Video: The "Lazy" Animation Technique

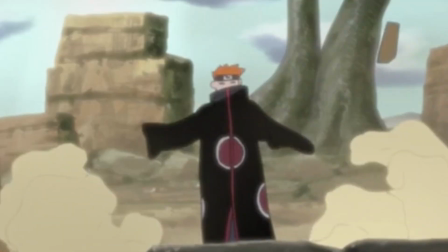(4:05)
Animator responsible, or to blame depending on how you feel about this episode, is Shingo Yamashita.
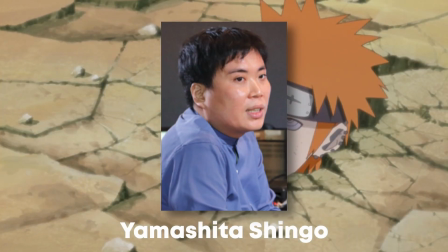(4:11)
Yamashita is extremely talented, and whether you agreed with the direction he took for the fight or not, his talent is something that cannot be disputed.
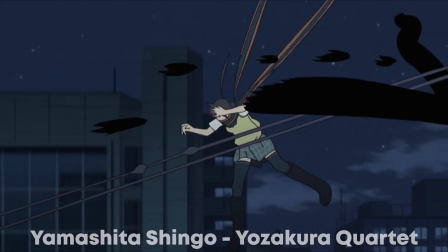(4:19)
His work on other scenes in Naruto and other anime series prove he's extremely versatile and can animate in various styles.
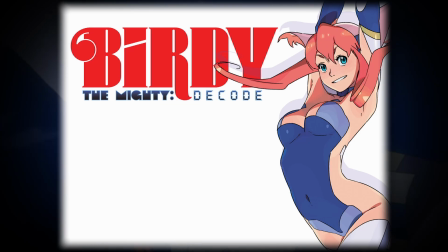(4:26)
I think some of Yamashita's work on the Birdie the Mighty series shares a lot of resemblance to his work on the Pain vs. Naruto fight,
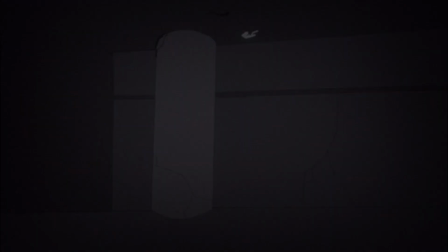(4:33)
the extreme emotions and abstract movements in the action. Look at how these characters are literal blobs of ink on the screen.
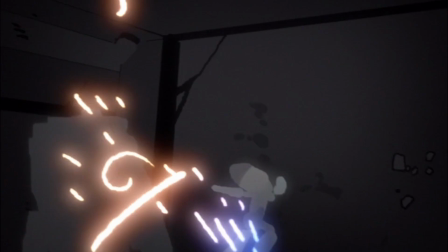(4:41)
One may look at this and say lazy, but I think it takes extreme skill to do something like this.
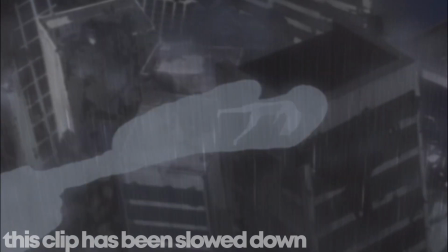(4:47)
To draw buildings and characters with such simple shapes and minimal detail,
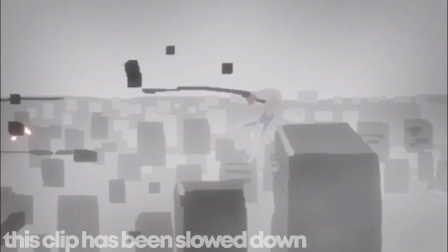(4:51)
but the audience watching can still make out those gray squares as buildings, and those colors as a character.
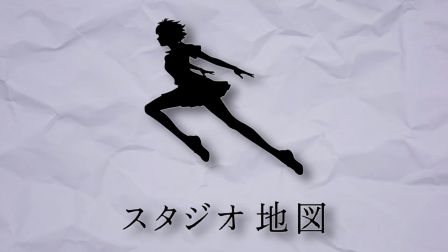(4:58)
Studio Chizu uses Kagenashi for most of their movies, especially when it comes to the characters themselves.
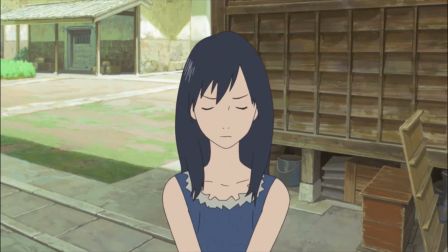(5:05)
Summer Wars, my favorite anime movie, is a great place to show you how Kagenashi lets animators go wild with emotions.
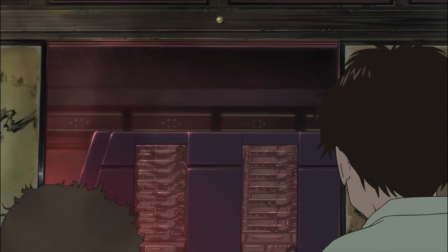(5:12)
There are so many incredible scenes in Summer Wars that I could use an example thanks to the Jinuichi family.
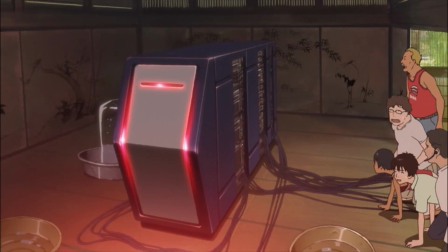(5:17)
Summer Wars will often have many of these family members on screen at once.
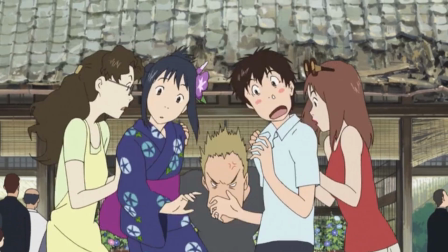(5:21)
The animators do such an incredible job in making each and every one of them feel like themselves.
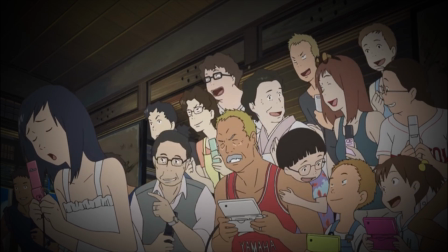(5:27)
They all have their own individual way of reacting to something, even when they're reacting to the same thing.
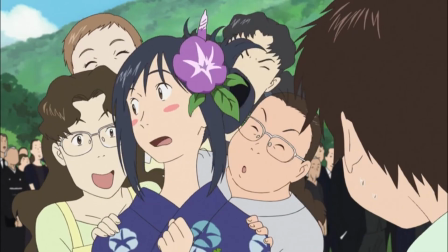(5:33)
Like this scene where Kenji and Natsuki are encouraged by the family to share their first kiss after everything that's gone down.
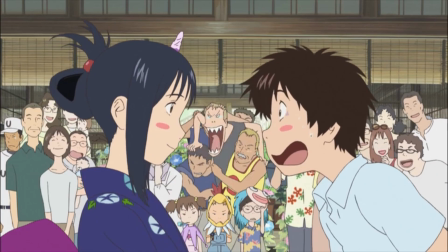(5:39)
There are so many characters involved in this situation. Everyone has their own way of reacting to the same situation that feels natural for that character.
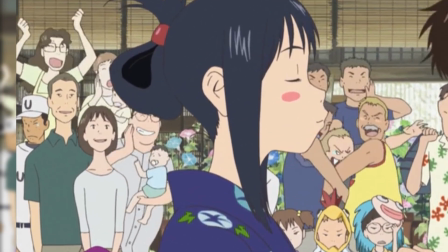(5:47)
This couple in the corner, though, the least animated out of the whole group, is my favorite.
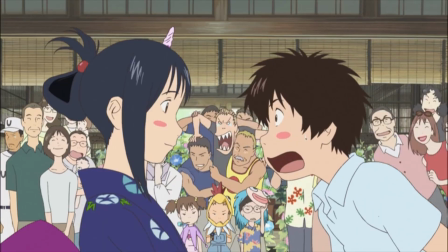(5:54)
The couple calmly watches with anticipation for the kiss. You can basically hear the soft as they watch.
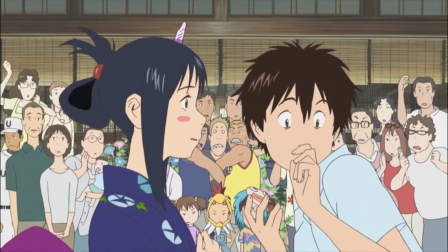(6:01)
Kenji gets nervous and aborts. The couple reacts like, oh shit, it's not gonna happen, is it?
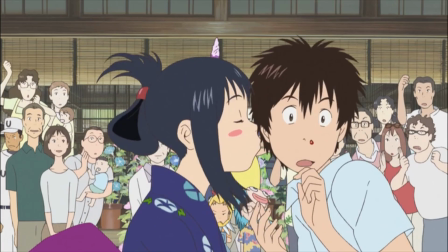(6:06)
Then Natsuki saves the moment with a cute kiss on the cheek, causing the couple to smile and embrace each other.
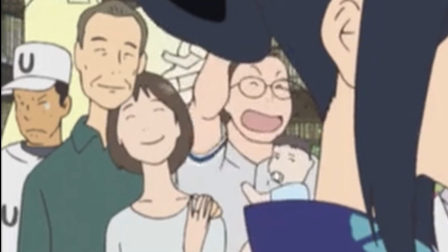(6:12)
You definitely get a cute sense of them sort of reminiscing in this moment, like, remember our first kiss, babe?
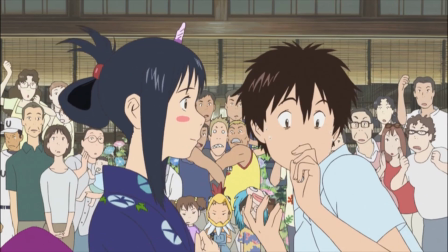(6:17)
It's giving goals. It's really cute, and in a weird way, because everyone else in the family is so animated and energetic in this scene,
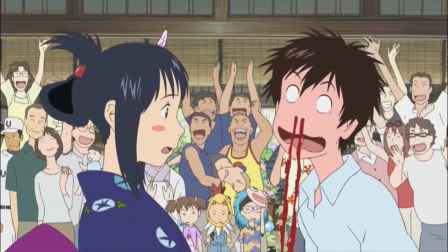(6:25)
it allowed me to appreciate this subtle character acting all the way in this corner even more.
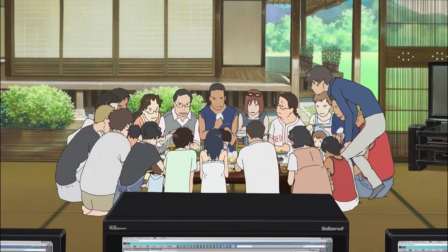(6:30)
This scene where the family is eating is also great. So many great moments as the family converses during the meal, like how Kunihiko feeds his daughter,
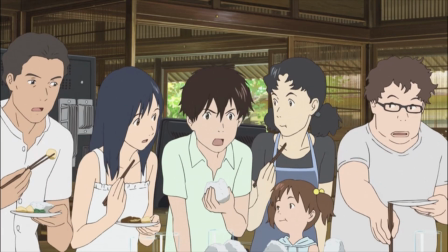(6:38)
and how everyone in the family stops chewing to hear what Kenji has to say, while Mao and Wabisuke keep chowing down.
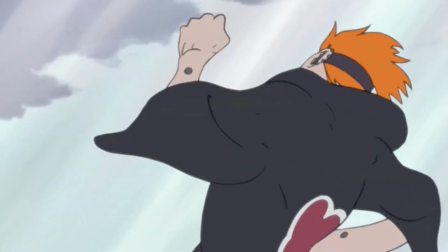(6:46)
Okay, Ro, we get it. If you think all of that isn't lazy animation, what do you think is?
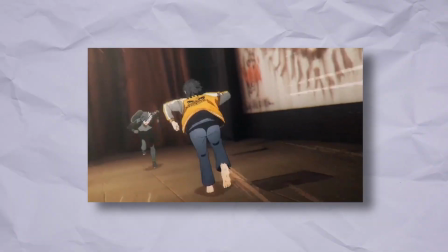(6:52)
Maybe something like this? Or maybe this? And yeah, definitely this.
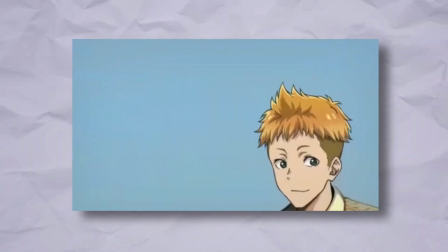(6:58)
As for the record, I kinda like this shit.
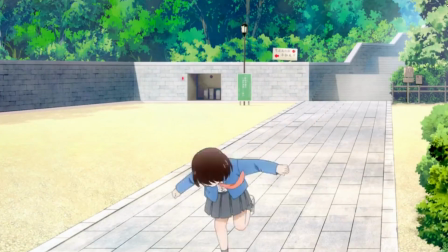(7:02)
Now, seeing animation like this in your favorite series can honestly be pretty damn heartbreaking.
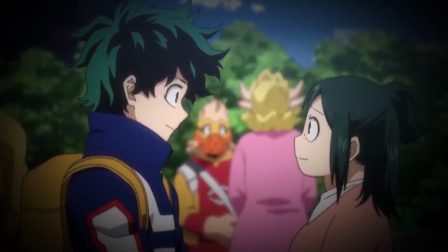(7:08)
We always want to see our favorite anime getting the quality it deserves.
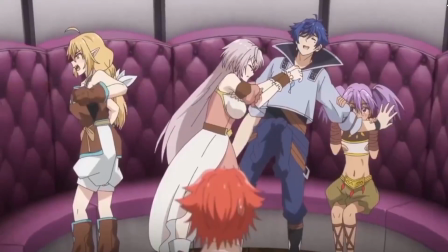(7:12)
But an anime that I'm not taking too seriously, a wonky face or a poorly animated scene feels charming?
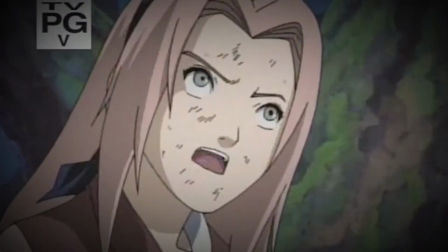(7:19)
Like, I don't know how to explain it. Maybe it really is my nostalgia for Naruto creeping in.
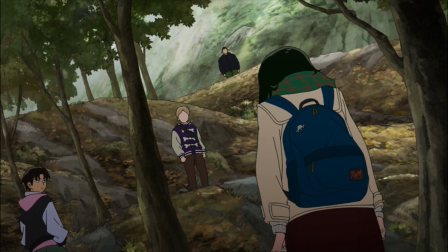(7:25)
I think now that anime has gotten bigger and bigger, more people are understanding what good/bad animation is,
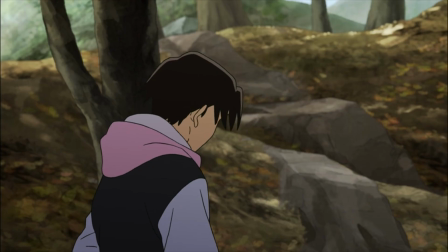(7:31)
but just as many still don't understand that an in-between like this isn't lazy, it's necessary.
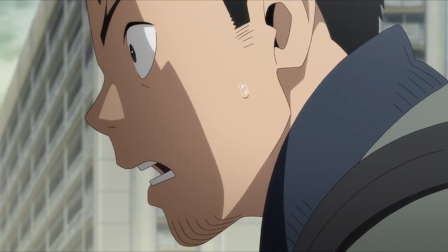(7:38)
What would be lazy is if they didn't bother doing something like this at all, which is how we get choppy animation like what I just showed you.
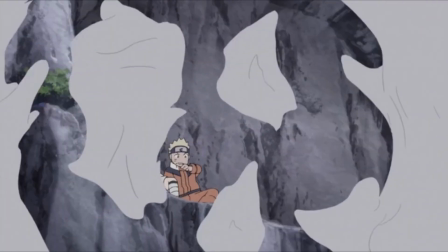(7:46)
I think this video was honestly just an opportunity I took to be able to yap about how much I love that flatter, simpler look in animation, especially in anime.
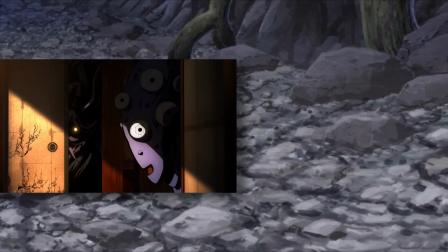(7:55)
If you personally like the beautiful art of Demon Slayer over something like this, trust me, I get it.
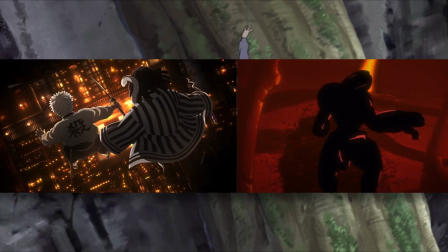(8:02)
It's amazing. But don't you dare call something like this lazy.
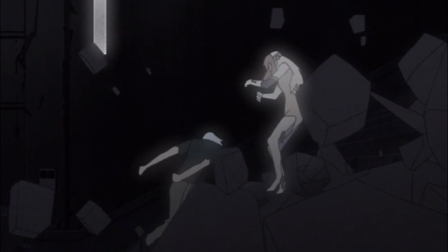(8:08) You spun your web, put your lies, thought I didn't know.